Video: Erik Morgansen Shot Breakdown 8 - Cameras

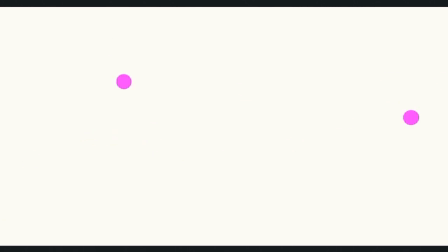There's this first one that happens here where there's an acceleration and a tilt down and then we tilt back up and and then slow down and then there's another pan
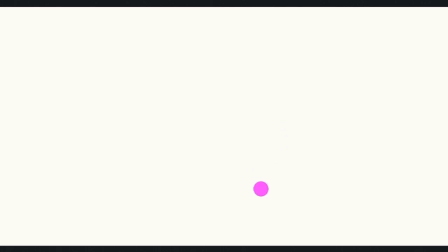over tilt down and then we kind of go back a little bit the other direction and then we start panning over again and then another acceleration that happens here and a tilt up and then a slow pan over so I should point out those markers that I put in the camera I end up using that sort of thing all the time just to kind of simplify what I'm seeing visually right now there's a lot of chaotic stuff going on in the background plate so I've just tracked those markers along the some key points on trees or other things that I'm seeing the foreground that are very clear and then when I remove the plate it's just easier to see stuff I end up using that kind of thing all the time and sometimes what I'll use is in the background when I first get a layout camera and I've got a background plate there that has some kind of complex move to it something where the camera's orbiting around or it's got a lot of motion like this it's with a handheld camera I'll put a big cube or a sphere that kind of represents the size and scale and position that my character is going to be in. I'll just put it in there and just start with that so I can see how the character is moving around. Am I looking too high or too low? And it gives me a place to start from so I can easily see what I have to deal with.
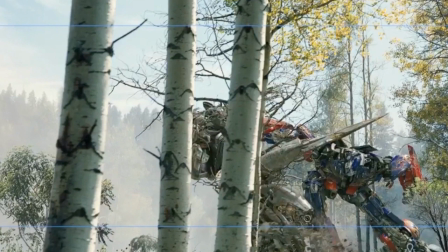So the most important thing I need to do here, which is typically the case, is give a sense that the action of the characters is leading the motion of the camera. So I want, with a handheld camera like this, I need it to feel like there's a camera operator there and he's trying to keep up with the action of what's happening so that there's some rationale to these motions.
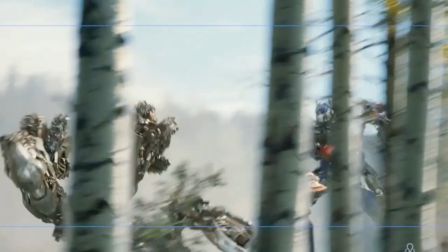But because they're so extreme, like this acceleration here,
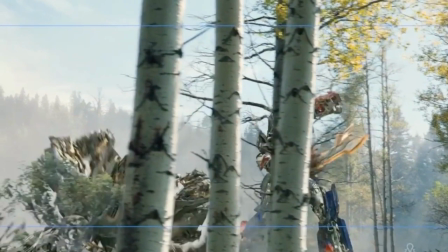I know I need something to draw the camera operator's eye over that direction.
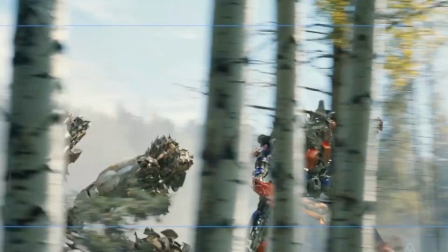The problem with this is that because I need to keep the action moving and I've got these accelerations that happen,
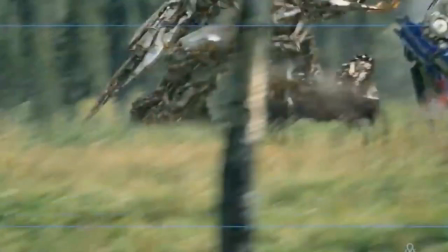and I've got these moments where the camera tilts down in this really dramatic way, this is suggesting that a character's fallen to the ground, right?
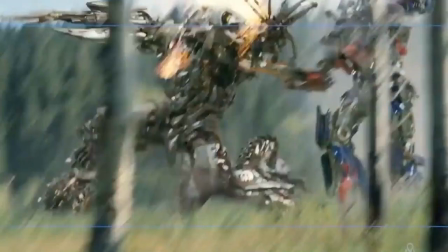There has to be some reason for the camera operator to look down there. So I have to make the character fall down,
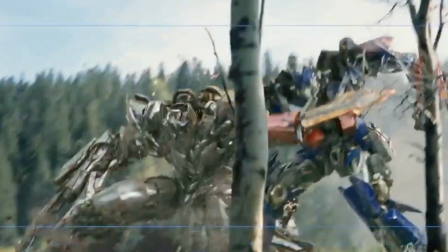but I can't have them fall all the way down so that they wouldn't be able to continue moving to screen left throughout the shot.
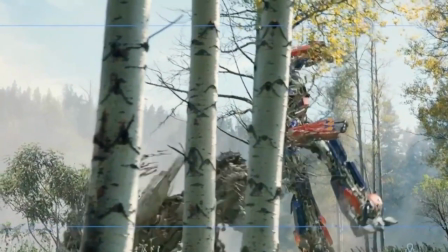So any way I have them go down to the ground, it has to be some way of keeping the energy moving in the direction I need them to go.
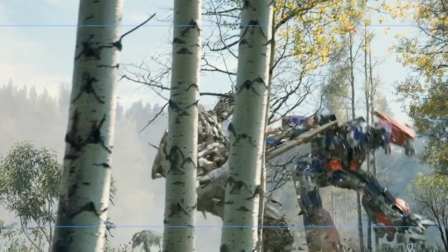So what I decided to do here was in this throw that happens where this character is throwing the other one to the ground.
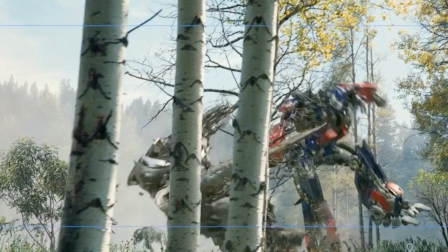I'm going to turn that into a roll. So I have him roll over his shoulder here.
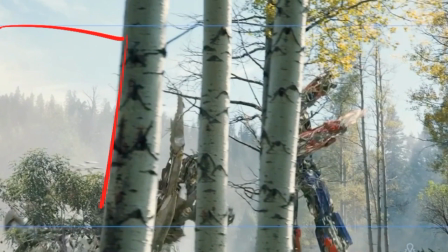And I have this negative space here. Right now he's covered up by these trees as this roll is happening. But then as this negative space opens up,
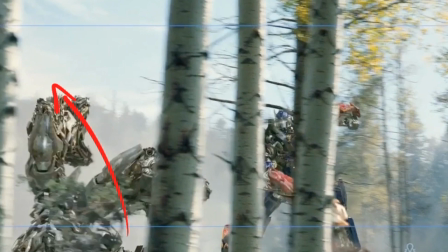I let his legs enter into that space to give something visually interesting to happen here. So that doesn't feel like we're looking at nothing. If I had him just rolling on the ground down here, and now we've got this open space, and we've got this guy blocked over here, and now we've got a big portion of this plate where we're not looking at anything.
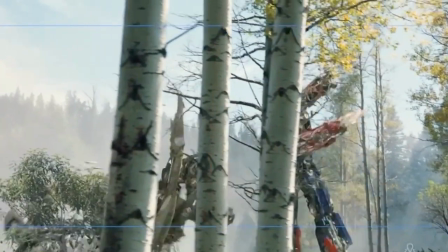So I have this bounce happen, and then have his leg get kicked up like this, and then have it come down again.
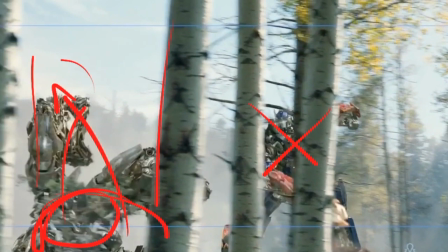And then the other thing this roll with the legs splayed out like this is allowing me to do is when I get to here,
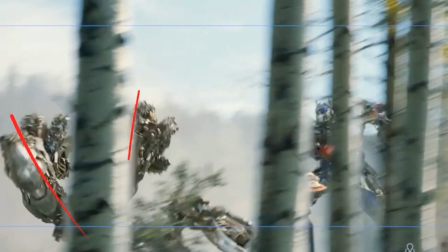now with the legs sticking out, I can lead the camera's action even more this way.
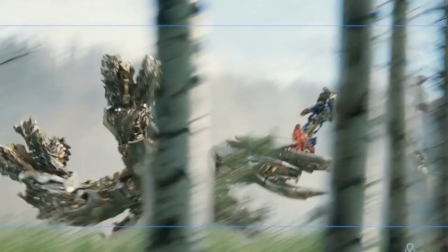So when that acceleration happens, I can say that, oh, well, it's the camera operator trying to keep up with these limbs that have splayed out from the center of the gravity of the body.
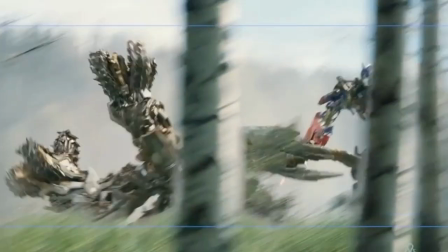So now I have some rationale for leading the camera over this way.
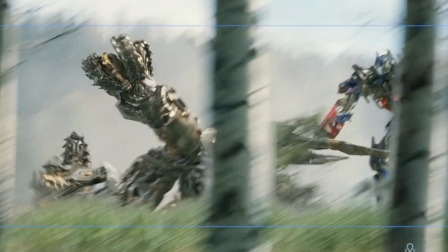And then because I need to keep the action going right to left, I'm going to have this guy right himself very quickly.
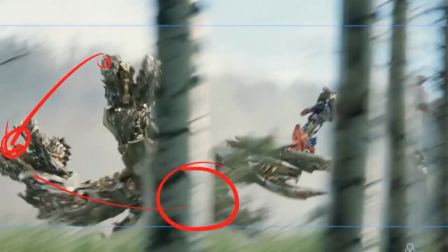So he does this roll and he does this. The idea is that he does this kind of athletic movement where he gets back on his feet from that roll.
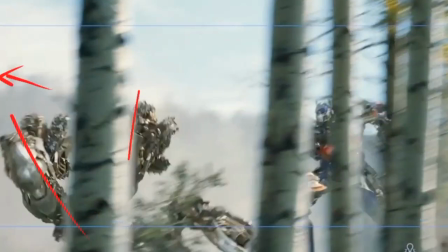So I keep that momentum going.
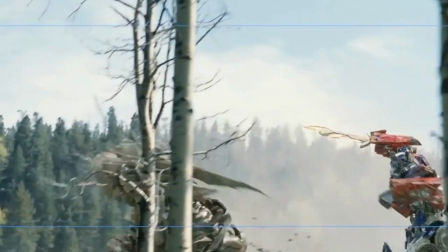If I had him just roll and then smash to the ground, now what happens is the camera keeps going and tilting up,
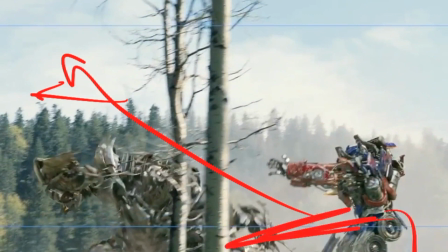but he's left down here in this space, which is going to be a real problem for me.
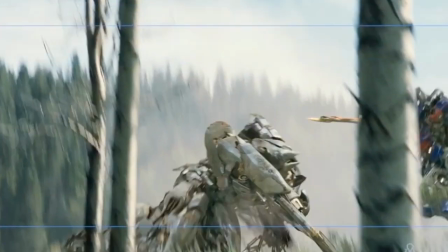So the other thing that I've done here then is have him go from
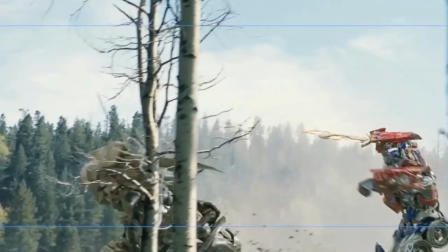rolling into standing and then have him stand up even higher here.
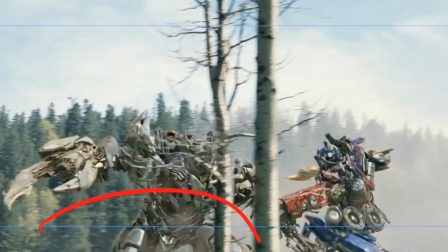So again, we're not looking at these characters down here low on the frame and then all this empty space here.
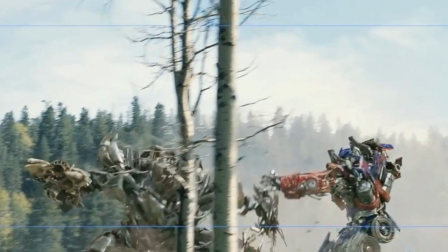I need something to look at. So I have them both stand up higher through here, mostly this guy, but this other guy's approaching.
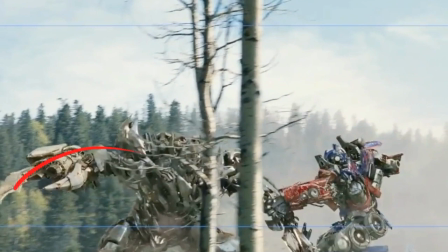And I'm also splaying out this arm from here to here.
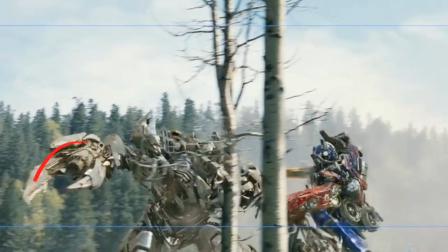So this has, there's some visual interest here that's filling up the frame and also suggesting that we need to keep the camera moving this way.
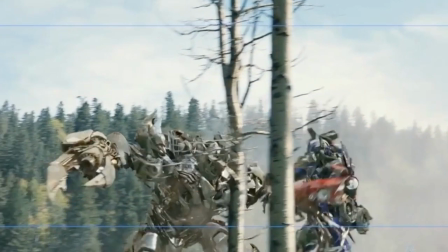So now I had another moment, a really tricky one that I have to deal with.
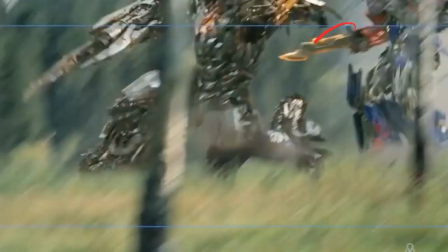It's the hardest one in this shot, and it creates some rationale for the camera to dip down like this. this crazy way where we're looking at a tree
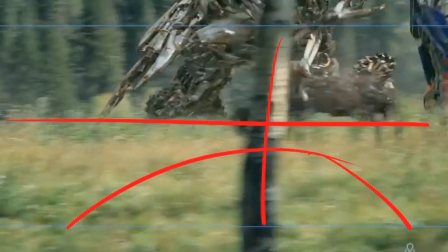and this meadow in the foreground and almost
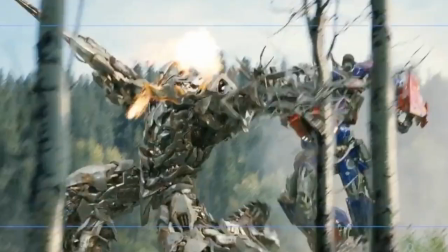nothing up here and so what I decided to do was to have some moment where this guy
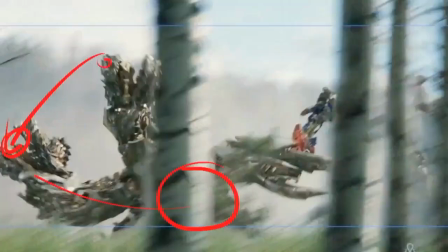gets hurt badly so I have earlier on in the shot this sword come out I think I actually had to do this
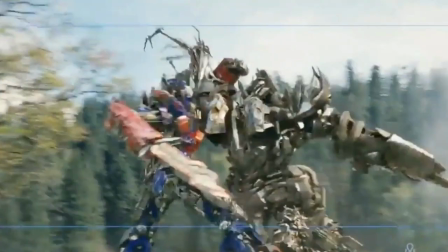because it connects it has to hook up later in the scene where in the next shot we see the sword is already out so
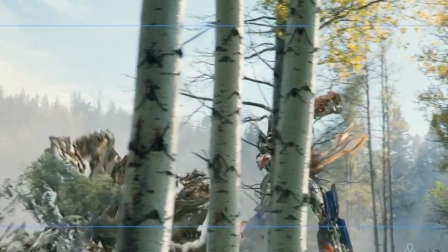some point. So I have it happen in the beginning of the shot.
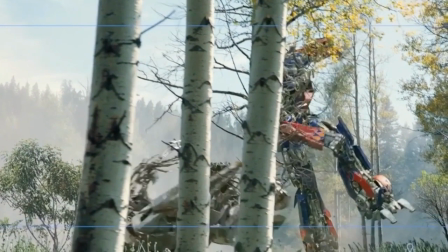We kind of lose it in this motion, but at least I'm introducing it here and I tried to do it in a dramatic enough way that we're seeing it in here where all this other stuff is being blocked.
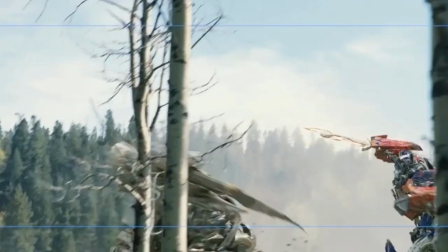So hopefully our eye is drawn enough over there. So then we get to here and we have this negative space, this open space here.
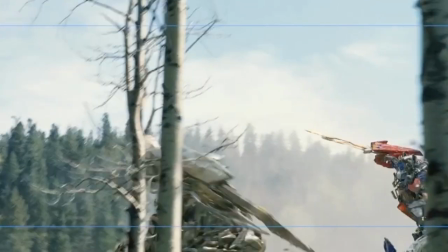I'm introducing this sword up here and I'm doing it by,
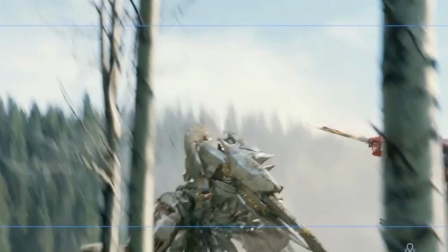we have this moment where things slow down here and so I know this is a place where I can let the eye rest on something so I get the sword past this tree and then I'm gonna hold it in space here for
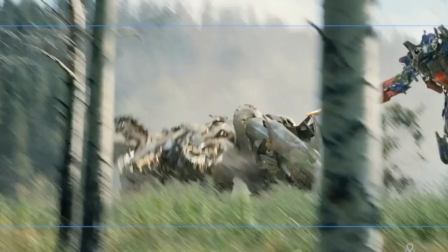a few frames so that it becomes less blurry so you can see there's all this stuff that's blurred but I've got this sword and I keep it in this
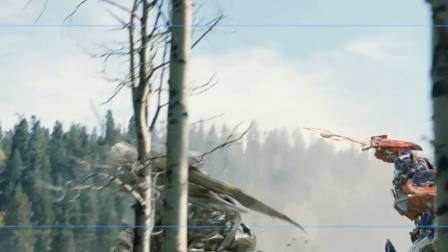same place relative to this tree as long as I possibly can so we have some visual reference there and something to hang our eye
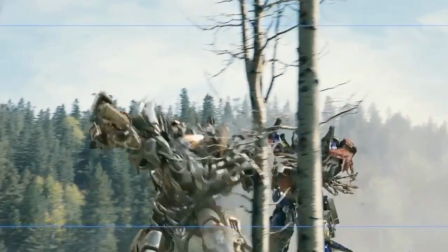on and then I do the anticipation for this stab that happens here and so the purpose of this stab is to injure this guy so it's to
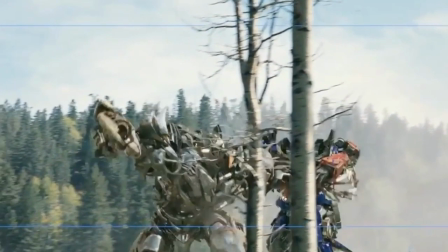help with this moment where the camera tilts up here because we're pushing up with this driving up this way that gives some rationale for the camera
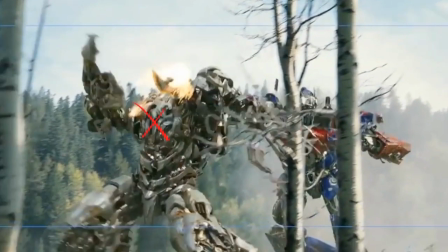operator to look up and then because he's been injured by that stab now he's dropping down to a knee but i
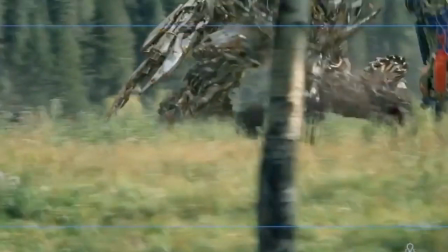don't have him drop all the way down i can't have him fall all the way down so at least here we're looking at something and I'm also following through with that moment
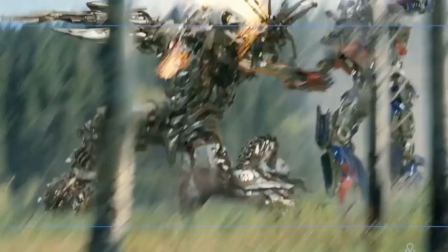of this hand coming out. I can drop it down as well as he comes down.
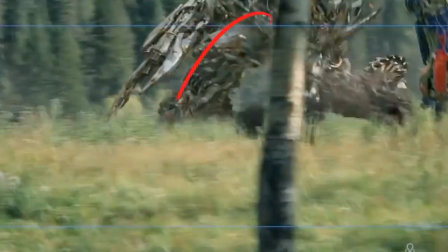So now I've got something to look at at least. I've got him, he's landed on this knee. You can see there's an effect element here where there's some dust that gets kicked up and then this arm comes down. So at least there's something here in the frame to look at and there's some rationale for looking down.